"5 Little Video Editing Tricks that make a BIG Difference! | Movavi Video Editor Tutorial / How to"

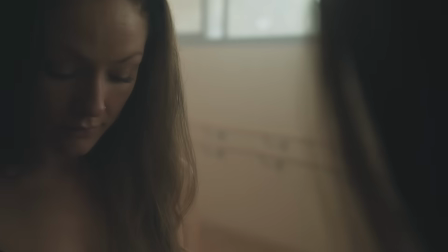What makes a video look professional? The cinematography, the storytelling, the color correction, but it's also about your workflow. The tricks you are using while editing a video are also very important and can easily affect the final result. So, today we are talking about 5 editing tricks in Movavi Video Editor Plus that will make your video look professional. Also, keep watching till the end of the video so you won't miss two more tips. Let's go! Let's say you're editing a music video or a B-roll sequence. Both require a music track, of course, and cutting your shots to the beats might be time-consuming.
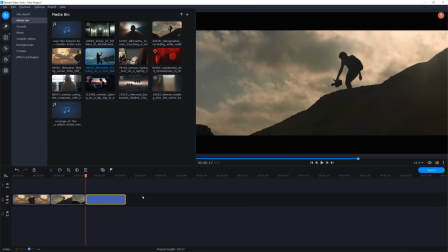So let's drag a few shots onto the timeline to the first video track and the music track to the first audio track.
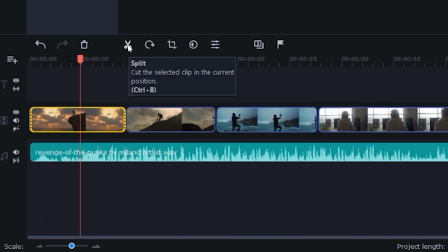And what you can do now, you can use the Split tool or use the shortcut Ctrl-B to split a video or an audio track. Let's listen to the music.
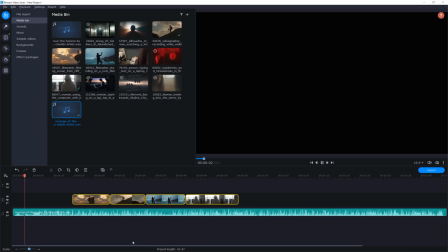And I want to make a cut at this moment, when we hear the first massive beat. But first I want the software to remember where the beat is.
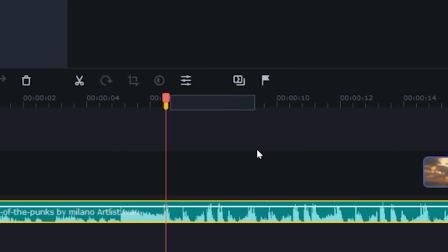So I press this little flag icon or press CTRL-M. Now we can add a name to the marker and split or trim our clip exactly at this moment. This is the first way how you can do it. The second way is much faster and you can do it by using the Beat Detection tool.
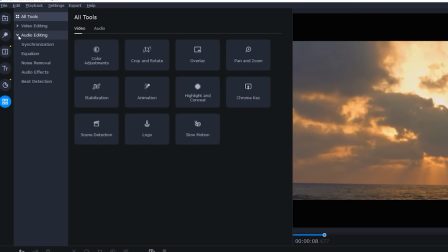Go to Alt Tools section in the left panel, then go to Audio Editing and here you can see the Beat Detection tool.
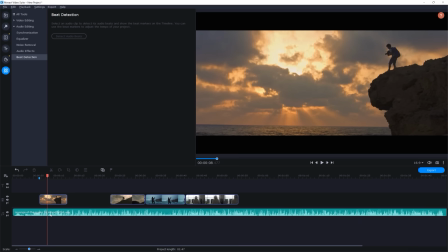Click on it and press Detect Audio Beats. The video editor will automatically detect the beats in your audio and if you move the slider, the amount of the markers will increase or decrease. So move the slider depending on how intense you want your edit to be. Now when you start trimming the clip, it will immediately snap at the markers. Let's take a look at our quick edit.
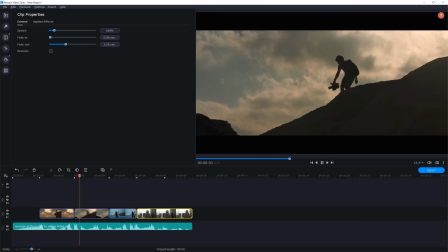Pretty useful when you want to make a quick montage. I have some good news for you guys.
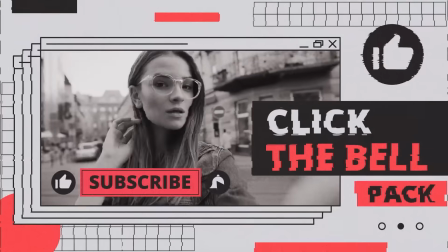The Movavi Video Editor Plus 2021 and the Click the Bell Effects Pack will be available at the additional 50% discount.
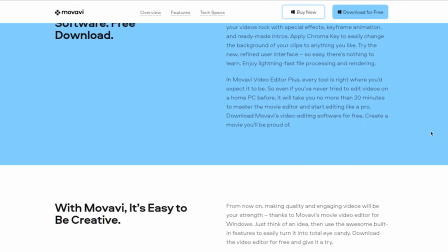Movavi Video Editor Plus is the perfect software to bring your creative ideas to life and share them with the world.
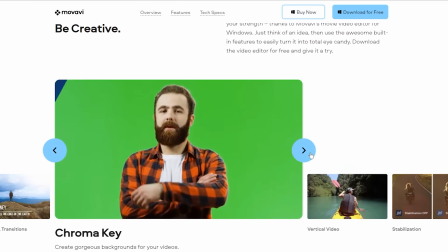Every tool is right where you'd expect it to be.
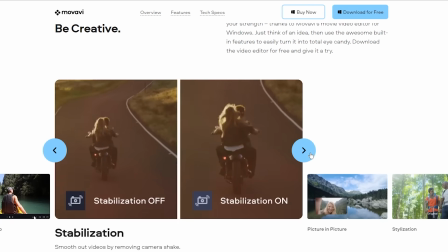So even if you've never tried to edit videos before, it will take you no more than 20 minutes to master this video editor and start editing like a pro.
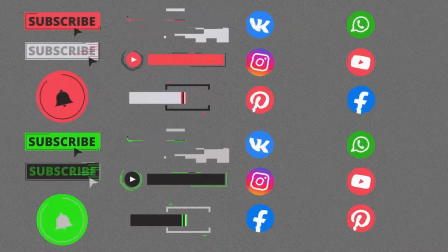And with the help of the Click the Bell Effects Pack, you'll be able to make your visuals even more eye-catching. Click on the links in the description or the pinned comment below to redeem your coupon code. Almost every video needs a good-looking text, so let's create one. I will drag a background for our text onto the timeline and I will add the text by going to the Titles section Featured and Simple Text.
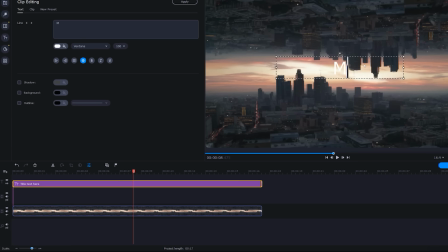Drag it onto the timeline as well, double click the text and I will type in Movavi. And as you can see it's not looking impressive at all because the text is white and the sky is very bright. We need to create depth for the image to look better. First I'm gonna change the font, that's better.
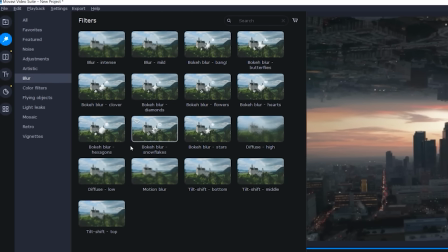Now select the background layer, go to filters and find the blur section. Here you can see a bunch of presets that will create some different styles of blur.
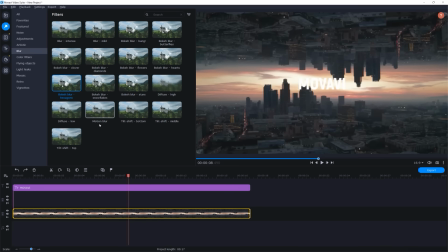The bokeh blur presets are my favorites but I'm going for the Tilt-Shift look. Here we have the Tilt-Shift bottom, Tilt-Shift middle, and Tilt-Shift top. We need to focus on the central part, so I will select the Tilt-Shift middle. If you want to control the intensity of the blur, you can go to the Clip Properties, Applied Effects, and move the slider to control the intensity. I will leave it at 10%. Looking better, but we still haven't fixed the skyline's brightness. Go to the Color Adjustments, Advanced, and bring down the highlights a bunch, so we start getting this contrast between the two layers. I like how it looks. To make it more interesting, let's add some movement to the text as well. Find the animation section and click on add animation. You will see the two keyframes that you should drag to the beginning and to the end of the clip.
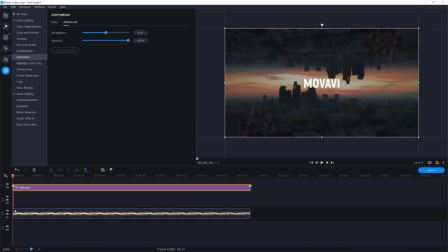Double click the last keyframe and rotate it counterclockwise. And also scale it a little bit.
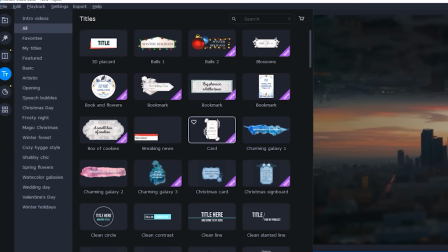Now we have the good looking inception style animation. If you want to find more animations you can find a bunch of presets in the title section.